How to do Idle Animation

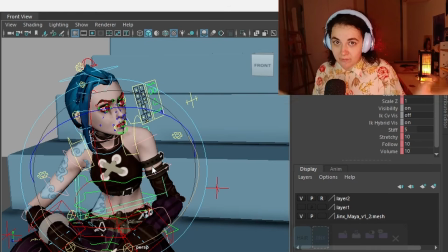16:28 You can loop it back, or you don't have to loop it back if you need to create a cycle, because there's cycled one, and I feel like for a cycle 200 frames is a bit short. If you want to do idle cycle, it has to be at least 300 frames so it doesn't look as repetitive. So I'm not going to loop her back in exactly same key, but I'm going to let her relax a little bit here.
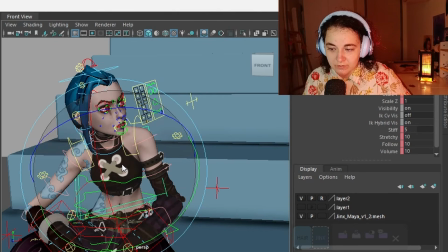16:48 So she didn't see who she was looking for, so she kind of goes a bit back down,
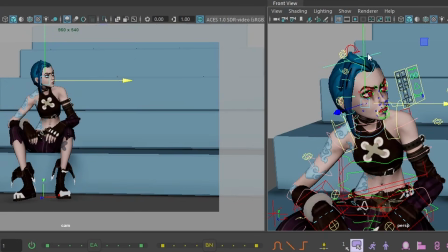16:53 and I guess the shoulder drop a little bit back, and because the head is the main movement, so the head is the one that's dropping, don't forget the neck. Maybe still kind of, she's still looking up, but she is already less tense than before.
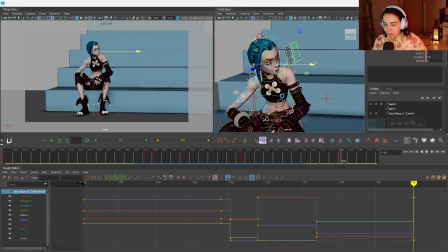17:06 This feels a lot now. So what happens is, if the animation feels a lot, right? Adjusting it back just by trying to move it like back, translate it back, not a good idea. You can Control Z and try again, but also waste of time.
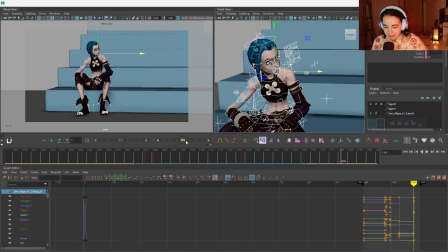17:22 So if you have an aimbot, the easiest thing to do, we select all, and there is this thing called blend to the neighbor, which I really like.
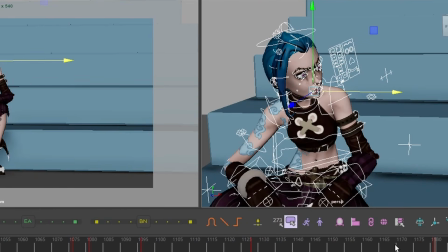17:30 So if you push, it kind of blends to the previous key a little bit, and then it becomes more subtle.
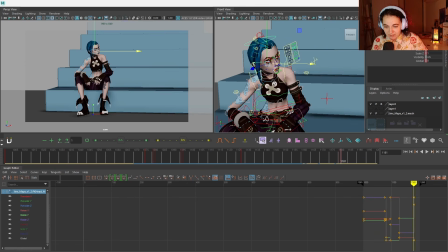17:35 So for example, the head and the neck for me is a bit too much right now, so I can just select them and just blend them back to the previous key, so the transition is a little bit less. Still feel like too much. But let's say you don't have any bot. Hey, like that's not fair, right?
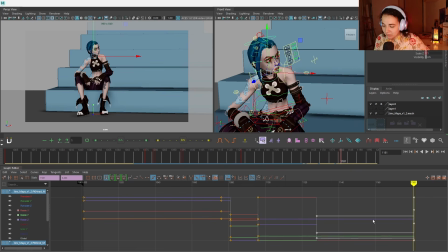17:51 There is a solution for it too. It's not like I always had any bot too. Let's turn it back into auto key.
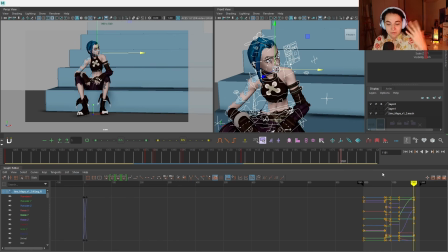17:57 Okay, we didn't press the key here. Make it a good habit that you always select all controllers and press S. It will help you with this.
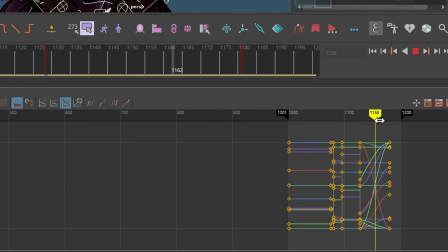18:04 So I did just now press S on all of this. So now I have it in my auto key. But even better, if you want, you can have it in the linear key.
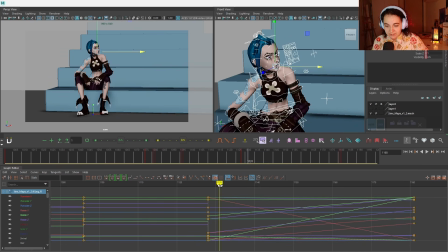18:18 This way, your Maya will calculate everything exactly the same. There's no slow in and slow out. And what you can do, you can just find where do you think is nice. Where is this subtle enough? Oh, this is pretty good, right?
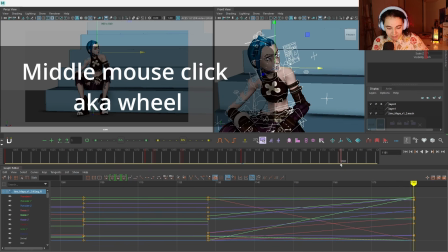18:32 So what I'll do, I'll hold the middle mouse click, drag it over here, press S, and now this is what I have.
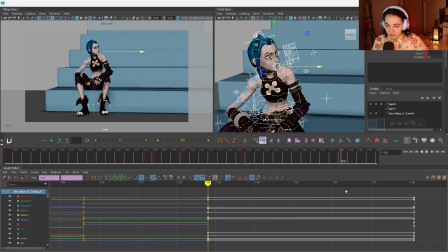18:39 Let's turn it back to normal one, and there you go. What you're doing, you're pretty much sitting in between, right? And we are stealing from over here the key that we like and pushing it over here to our main keyframe.
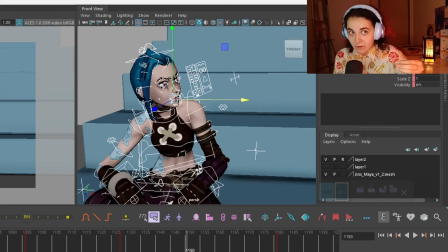18:53 But it is a little bit more steps to do, but it's still doable. That's why I like Animbot, because it simplifies a lot this process, but you still can do it without it.
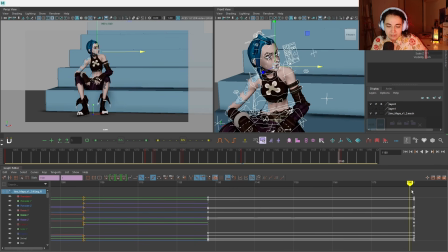19:04 And here's like some subtle going down. I feel like the body should go a little bit more. The head I like, but the body I want a little bit more.
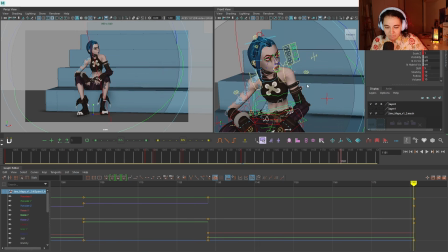19:15 Like she's kind of like sucking down, and I feel like she should not be leaning so much on this side anymore.
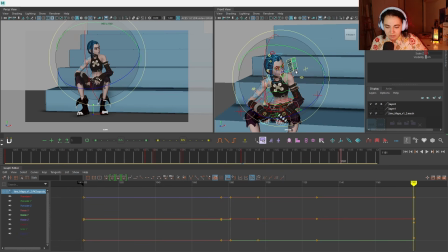19:26 Yeah, this feels more relaxed. Let's get the shoulders down a little bit.
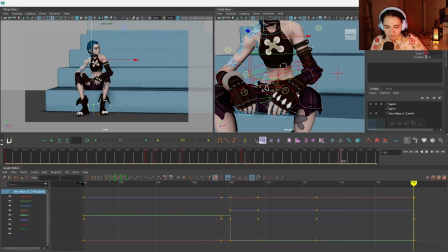19:33 Okay, and we relax the arm as well a tiny bit.
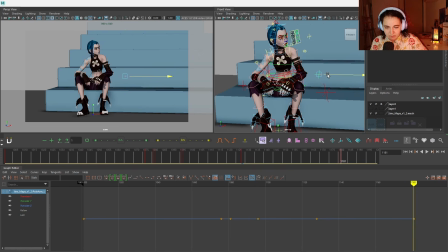19:39 We can push a little bit the elbows as well to get the feeling of like relaxing a little bit more. Okay, and the neck, I feel like neck should drop a bit more. Tiny bit rotation down.
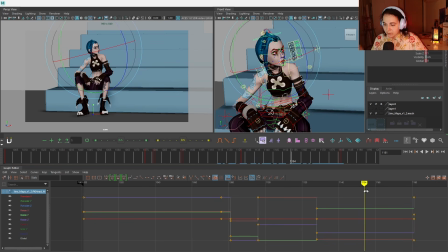19:53 Yeah, this is good because as she's gonna be looking up here, I will actually modify her body a little bit here as well. So it goes into slightly less tense. Let's just use our blend neighbor again. Just a bit. So it's already settling slowly.
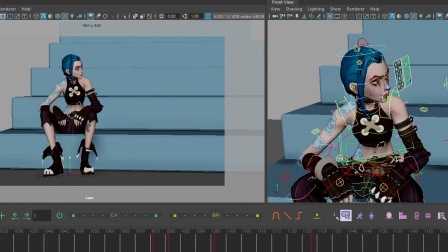20:10 Okay, there we go. And let's see. So this is, we are keeping her not moving. Suddenly she saw something, looked around a little bit, and we kind of settled her back a bit.
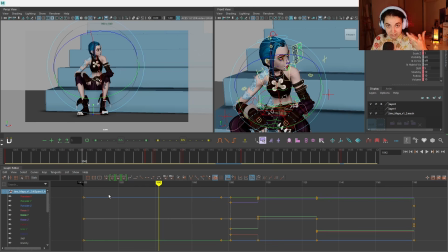20:21 This is main keys to kind of get our idea out.
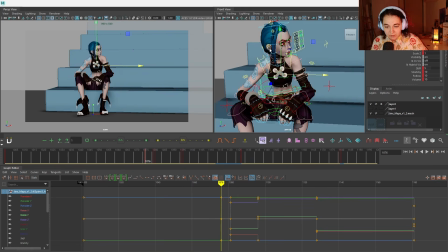20:27 And let's just create one more. It's quite important to have, that is anticipation for her reaction.
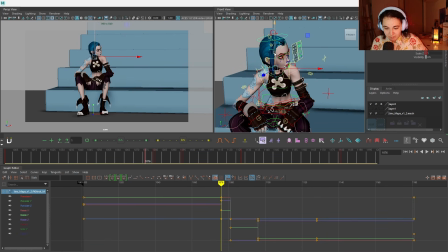20:35 Very minor because her reaction is not big either, so you don't want to overdo it. Let's have tiny bit of movement. If you're gonna be doing and thinking like, hey, I'm also moving around stuff, and
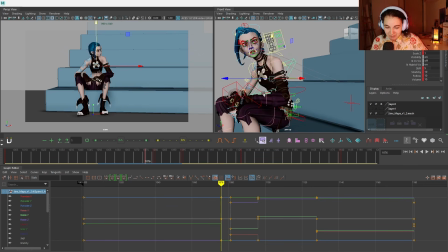20:53 when I play it doesn't look great, please keep in mind that I have been doing this for 10 years of my life,
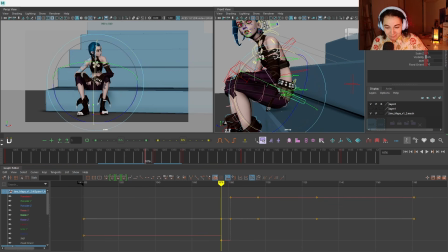20:58 so if I can't nail it, that's like sad for me more than, you know, something you should be scared or ashamed of for.
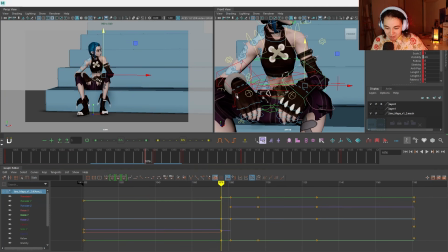21:07 So because if you're just starting your animation journey and you're like, oh man, but I also moved a little bit, but it looks too much, it takes practice, it takes a lot of
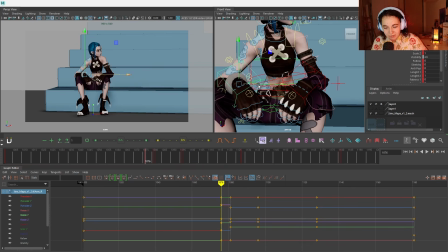21:21 watching stuff to just recognize what's right, what's wrong, to feel that movement of the arm. Yes, this is gonna be our anticipation. So in anticipation, I want her to have like small finger movement as well, because she's tensing up.
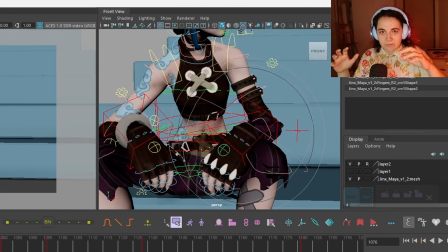21:37 So usually when we kind of like see something, like kind of have like jerk in the body, so it's like.
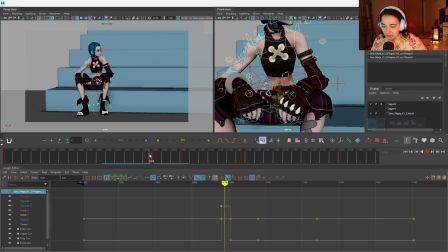21:43 So we have created our main keys. You'll have a little bit of movement over here, and she looks up, then small tiny movements here and here and down.
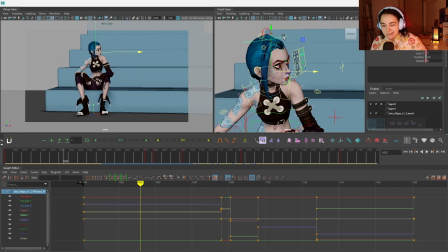21:57 I'd say because she's still kind of constantly looking, right, even in the first part, I'd say we add like a tiny bit of a head movement over here as well, just like a tiny bit. I feel like in this pose, our key pose, lean her head a little bit because we want to see her face a bit more.
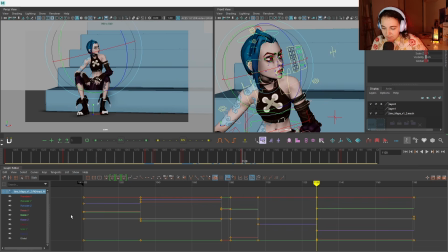22:15 There. Okay, now as you can see, I always have graph editor open because I quite like adjusting here. So what I don't like is that, see, when she first time looked up and then she turned back and then she turned back here, it's on the same level. We don't want that. We want to have it a little bit less.
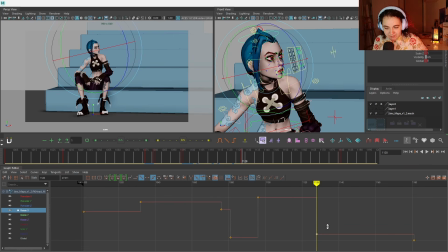22:35 So I'm using the graph editor to make sure she doesn't have exactly same turn, exactly same movement, because that just doesn't look very good. And most of the time when you drag it just like by feeling, by just like, you know, approximately, you will get that.
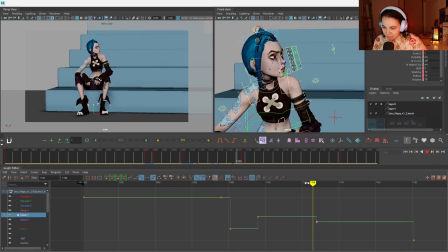22:55 So I like to go in a graph editor and adjust a little bit to make like the second one a bit more subtle. There we go. Now let's check our timing. Select everything.
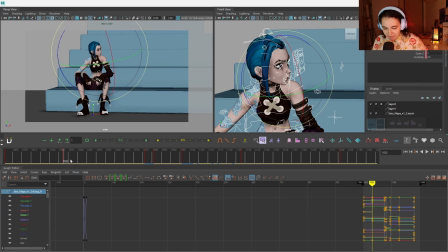23:07 Make sure you press S everywhere key, just because it's very good to do before you spline anything. Let's spline it. And spline key. The spline key looks funny and weird, but this is what we want.
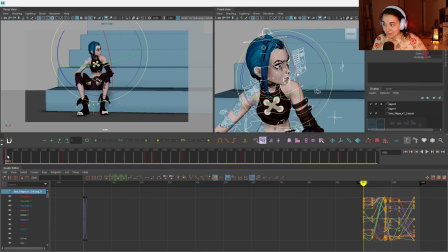23:25 It creates very, very easy way to create idle animation because it kind of automatically moves for you. So what I'm suggesting here is that we forgot one key because she turns over here. So we need to keep her still here. So till here she's still. So I am stealing the key, but I don't steal exactly the first key.
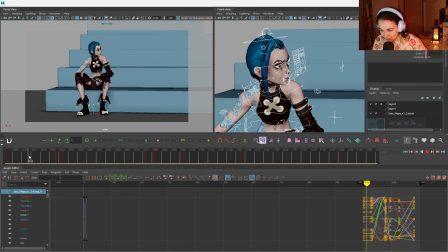23:44 I steal like a couple of keys here. So because there's some very tiny movement here. Hold, hold, hold. Tiny head movement. Then it's our anticipation. See, anticipation doesn't work because she kind of like drops in already into it. So again, we're stealing the key, moving it here. So because this is she's staying, she's not doing anything.
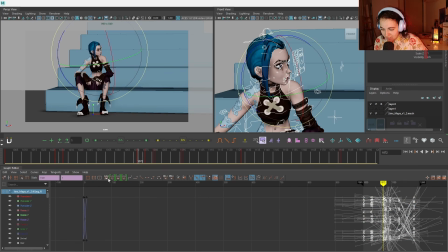24:04 And then only, oops, because my global tangent is on this guy.
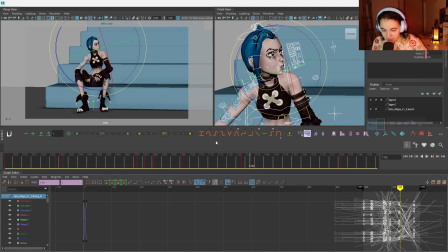24:11 We need to change it to, let's change it to set global Maya tangent to this for now. Yes, everything is blind now. So hold, hold, hold. Anticipation, reaction. Now we'll have to hold this reaction a little bit too. So let's drag it over here. This is where we're gonna hold the reaction.
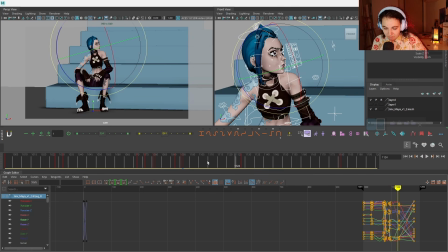24:28 Then small turn. Then we keep that turn. Again, what I'm doing is I'm just dragging, not exactly the same key, but maybe like first the second one. So there is a tiny bit of movement there. And then going to this and again, hold. So hold.